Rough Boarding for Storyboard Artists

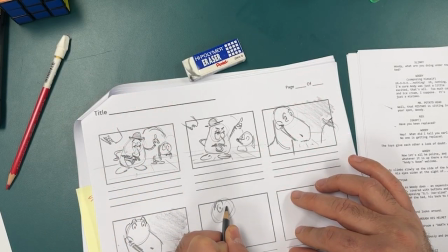0s
Hey folks this video is going to show you how to storyboard once you've finished your thumbnails.
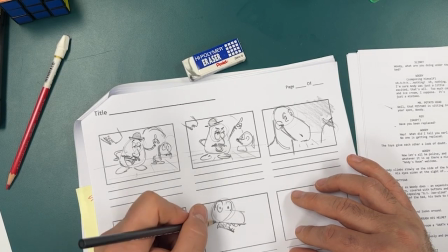5s
In other words this is called rough boarding. So when you illustrate panels you want to consider line economy.
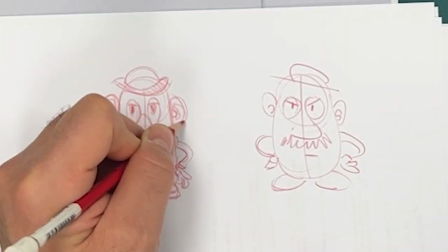12s
These two drawings here show the same character however one has been drawn much more quickly.
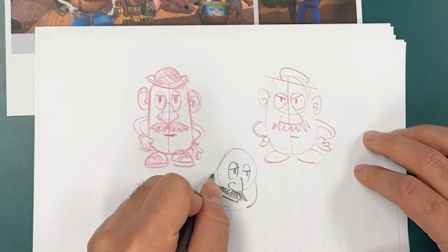18s
So when doing this type of work I think you should try to develop your own style also called
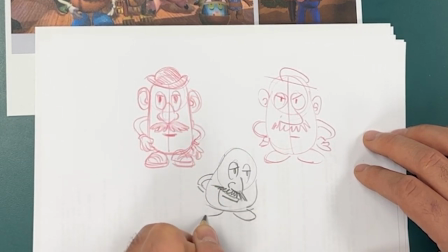23s
shorthand and I think you should do it in a way that helps you draw very efficiently.
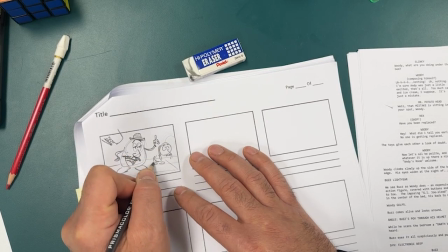29s
So when I'm rough boarding my goal is to draw as many panels as needed to communicate the idea of the film.
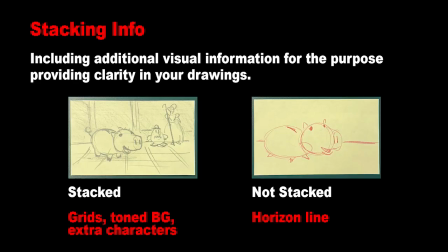37s
I want to add in visual details that add in or stack information and I want to build a clear understanding of what's happening.
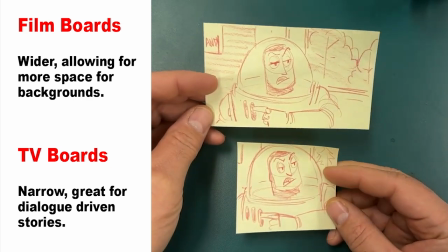46s
Before ending this video it's also important to note that TV and feature film boards have a different aspect ratio.
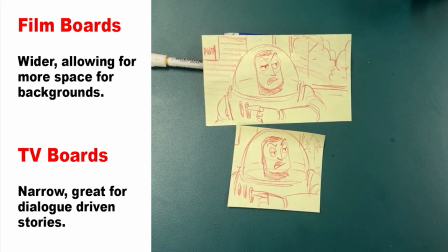53s
You'll need to use wider storyboard panels if you board for film and narrow for TV.
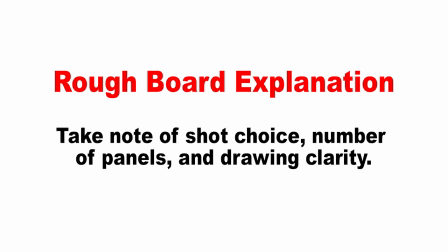59s
All right so here's a flip through of the rough board and yeah notice that there's a lot of stuff going on such as grids I've got a variety
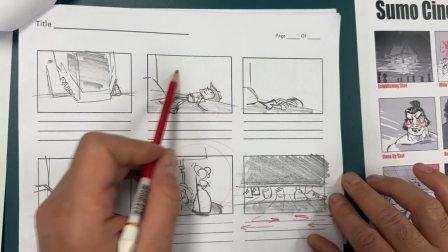68s
of shots so here's a wide shot here's a little bit tighter of a wide shot it's almost a medium even though we can see all
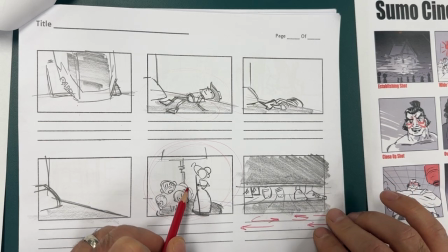77s
of Woody's body and then look at how I'm stacking information by cutting away to show Bo Peep's reaction to Woody getting thrown off the bed.
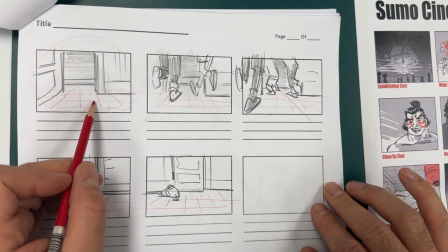85s
This shot right here sets up this wide shot that'll orient the audience that the kids are leaving the room.
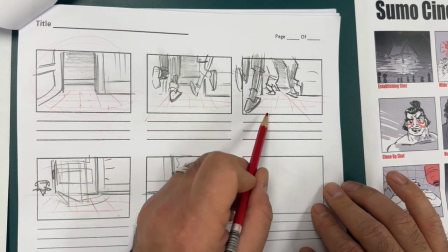93s
Notice that I went in and I drew lots of additional panels.
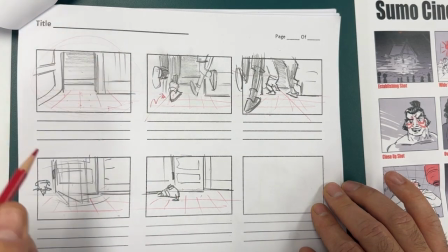97s
So instead of drawing a bunch of arrows of kids running in and out of frame, I have this one shot of the room door open,
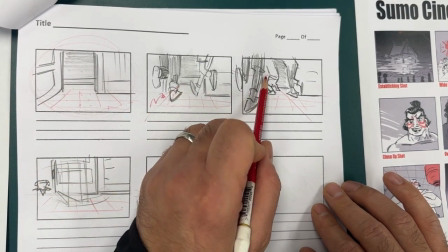104s
then kids run in, more kids run in and out of frame,
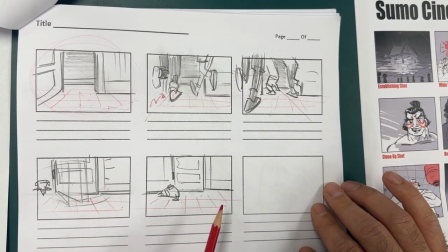107s
and then the door finally closes. and just to make it abundantly clear that the kids have left the room, I have one additional panel.
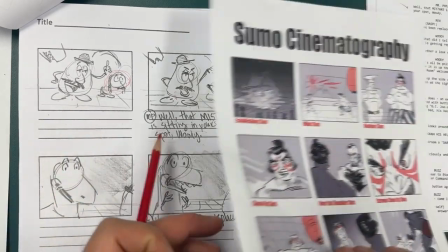115s
Now let's go back and review what we talked about with these different types of cinematography shots.
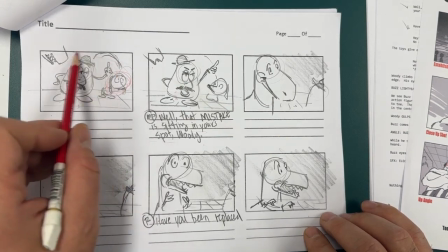120s
I've got a nice full shot right here. It's kind of like a almost like a wide shot of Mr. Potato Head.
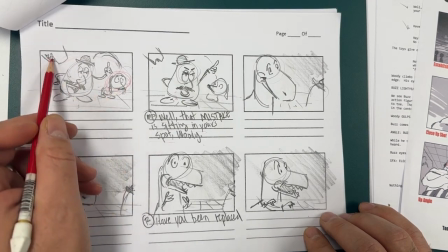126s
I'm stacking information so you could see the characters that are off to the left and right.
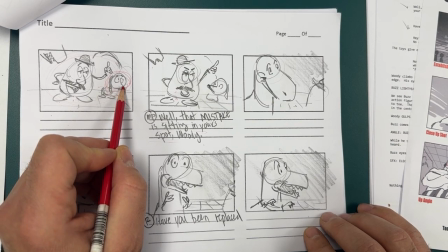132s
They have reactions on their faces but even though I could have drawn this panel
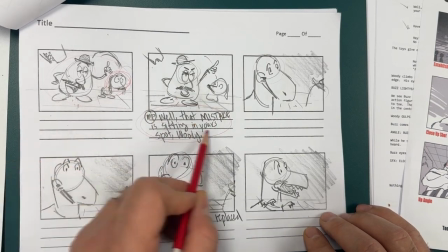137s
with one piece or one panel with this piece of dialogue note that i'm
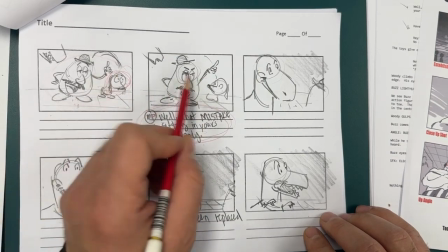141s
drawing an additional panel with some acting that's happening with mr potato head and
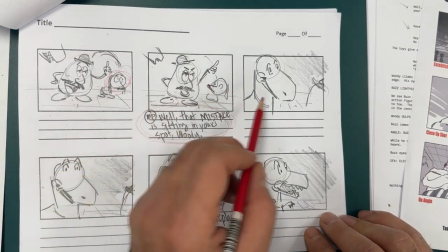146s
a reaction from the characters this leads into a close-up so
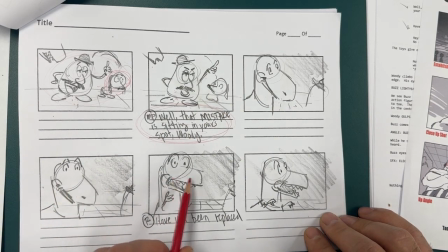151s
we're at a wide shot now we're at a close-up and look at all of these different panels that i've drawn just to be able to show rex's reaction as
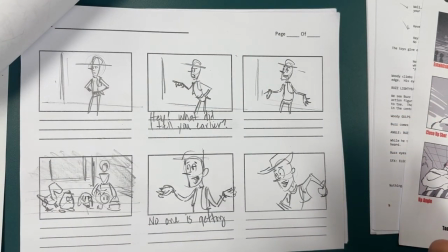159s
he wonders are we going to get replaced so hopefully this all makes sense um there's no real one way to do this you
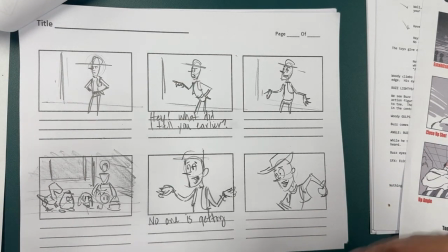167s
just You need to be clear and communicative as you try to rough board so people get an idea of what your film's about.
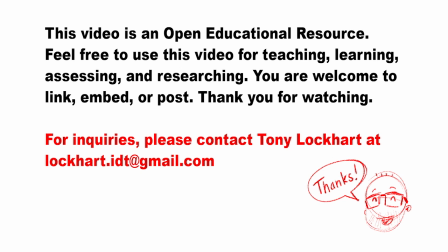174s
Alright guys, I hope that was helpful. Do me a favor and go give this a shot.